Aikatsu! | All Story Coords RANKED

Thank you, お姫様 honey. Hello honeys, I've collected all 37 story chords in the original Aikatsu anime and I put them all together for you. Enjoy!
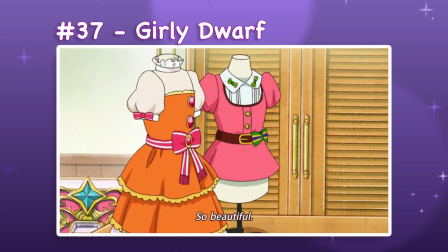37 Girly Dwarf. Girly Dwarf is a snow white blouse and shorts set with ankle boots and tights.
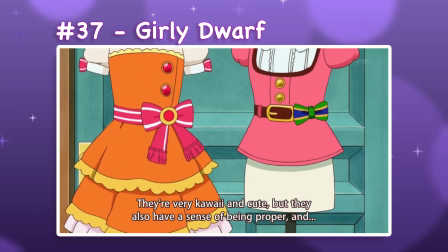It's in last place because it's only shown half finished in the series.
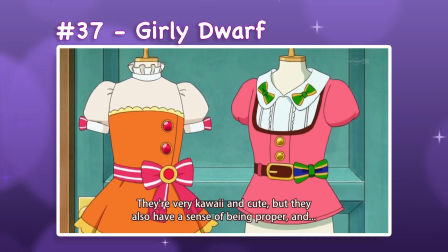The blouse design is cute, but the design has been substantially simplified for the context of the scene.
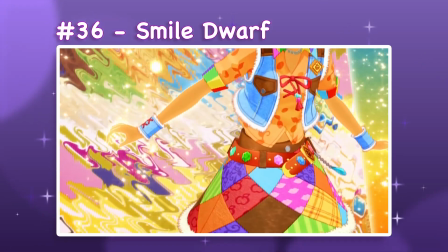36 Smile Dwarf. Also from the Snow White collection is Smile Dwarf, a vest and skirt set with calf-length boots.
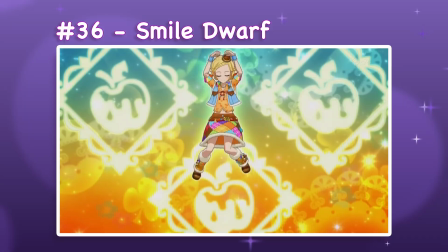This design is too bottom-heavy for me. The low-waisted, midi-length skirt and chunky boots drag the visual weight down and away from the face.
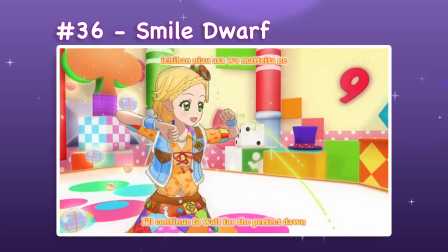The patchwork patterns don't help since they're not a motif I enjoy.
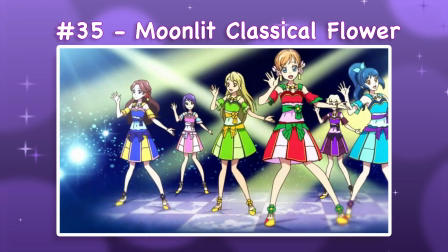35 Moonlit Classical Flower. Moonlit Classical Flower is a blouse, skirt, and pump set from the Tale of the Bamboo Cutter.
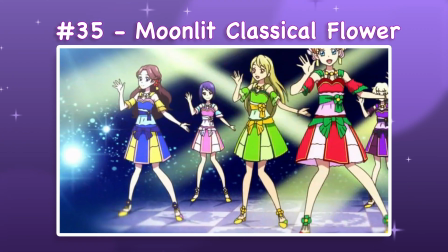Its design has been simplified heavily in the anime, but I find it to be more cohesive than Smile Dwarf.
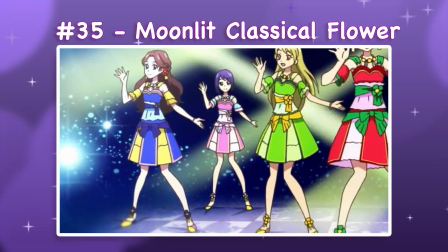The proportions are a bit awkward, especially at the waist, but it'd definitely be higher if it had a more detailed appearance in the show.
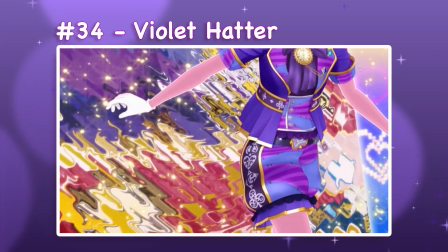34 Violet Hatter. For having a fully polished anime appearance, Violet Hatter makes it this far.
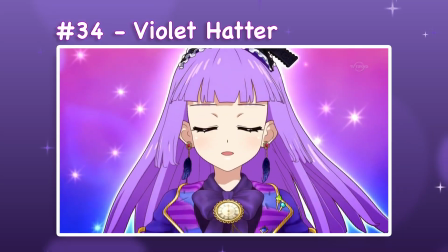It's from the Alice's Adventures in Wonderland collection and is a jacket and shorts set with ankle boots and stockings.
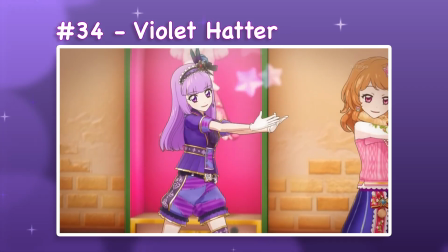Again, the patchwork patterns are not my favorite, but the monochromatic purple palette makes them less distracting.
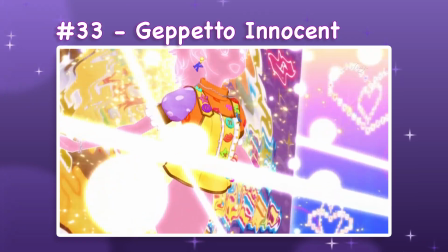33 Geppetto Innocent.
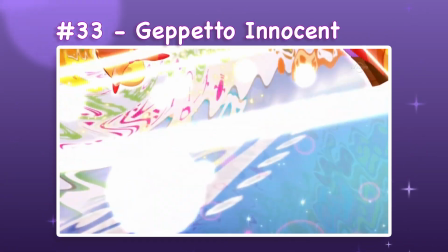For Geppetto Innocent, it's a blouse and skirt set with calf-length boots from the Pinocchio collection and another victim of Vivid Kiss.
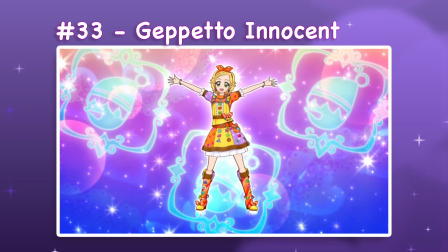The mixed patterns are more subdued here, but the brown leather accents muddy the overall palette.
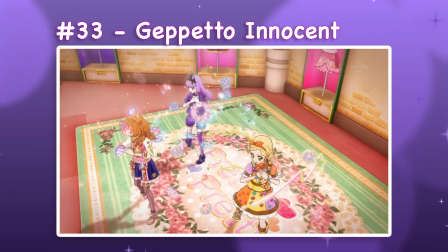The hair ribbon is cute, and the overall design is fairly cohesive. It just doesn't match my personal taste.
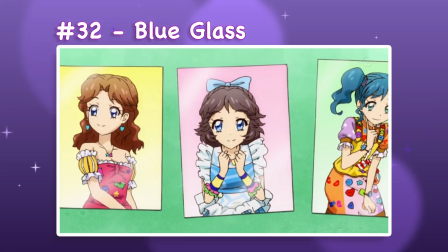32 Blue Glass. It's not fair that I let Blue Glass get all the way up here, but it's blue and I love blue.
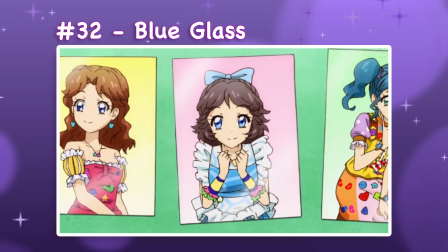It's a Cinderella blouse and skirt set with pumps, and its anime appearance is very simplified.
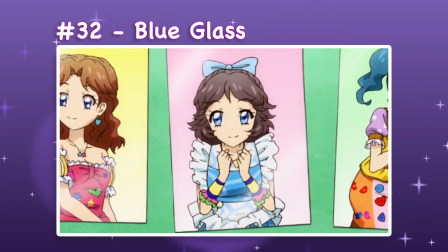Although the vague geometric patterns feel at odds with the organic ruffles, and the neon armbands are out of place, the softer style is more appealing to me.
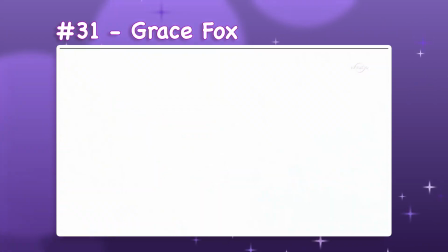31 Grace Fox. Grace Fox is another Pinocchio design, and it's a sweater and short set with pumps and tights.
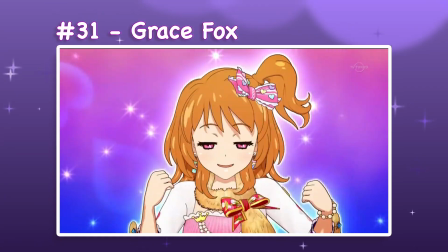It has a strong palette with a pink navy contrast that I personally enjoy, but the accents are awkwardly placed.
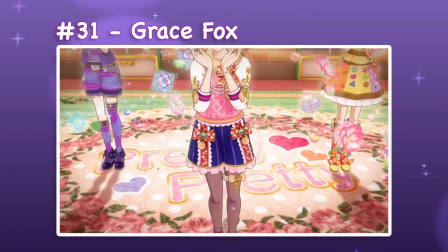The furry stole around the neck feels a little gross with the tail hanging off of it, and the symmetrical ribbons on the shorts add too much static tension to the visual flow.
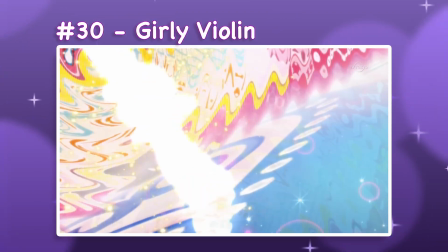30 Girly Violin. There's a similar issue with Girly Violin, a two-piece set with ankle boots from the Town Musicians of Bremen collection.
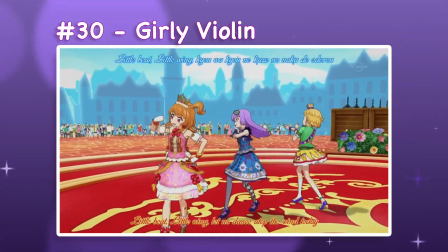The symmetry of the red ribbon appliques on the skirt create a horizontal line that disrupt the visual flow.
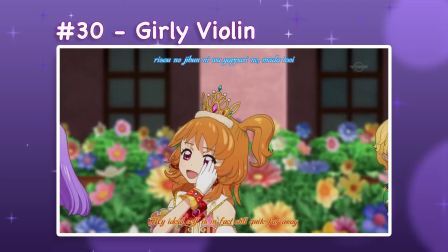Ideally, they would be offset so the eye keeps moving down to the ribbons on the boots smoothly. That one small detail derails the overall design for me.
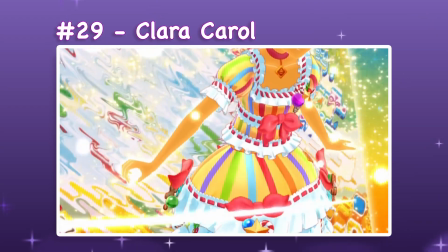29 Clara Carol. Clara Carol narrowly avoids the same problem.
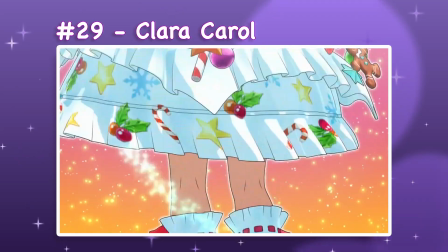It's a nutcracker two-piece set with pumps and knee-length socks.
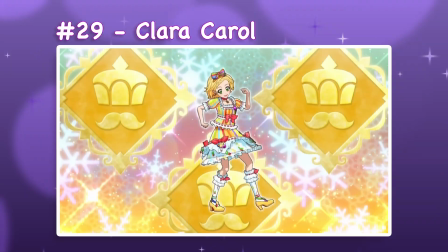The skirt ribbons are symmetrically placed, but the curved peplum between them helps keep the eye moving down to the shoes.
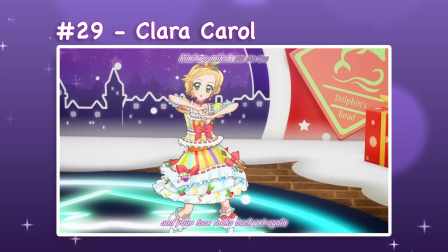I don't particularly like the proportions or the patterns of this design, but the visual flow is definitely improved.
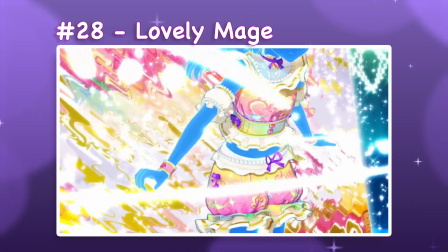28 Lovely Mage. I've warmed up to Lovely Mage a bit over the past year.
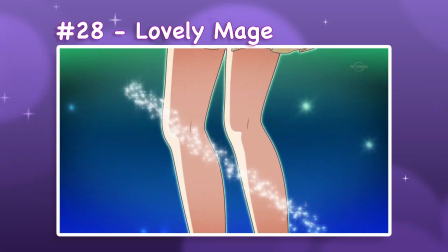It's a blouse and shorts set with pumps from the Arabian Nights collection.
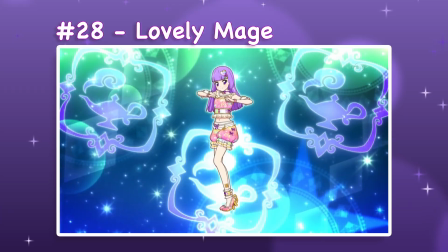The pumpkin shorts still aren't my favorites, but the pastel color palette is cute, and so are those genie lamp shoes.
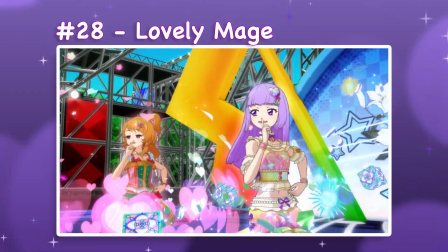There are some creative elements here that don't look too over the top for me.
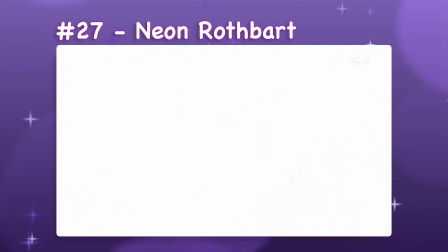27 Neon Rothbard. Neon Rothbard is a blouse and shorts set with ankle boots and stockings from the Swan Lake collection.
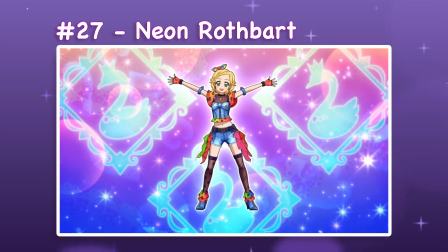The sheer black sections have always struck me as relatively mature for Aikatsu, but they try to tie them in with the black polka dots on the rainbow trim.
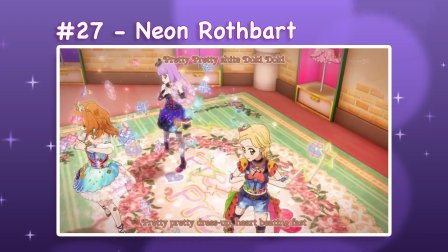I appreciate the matching belt too.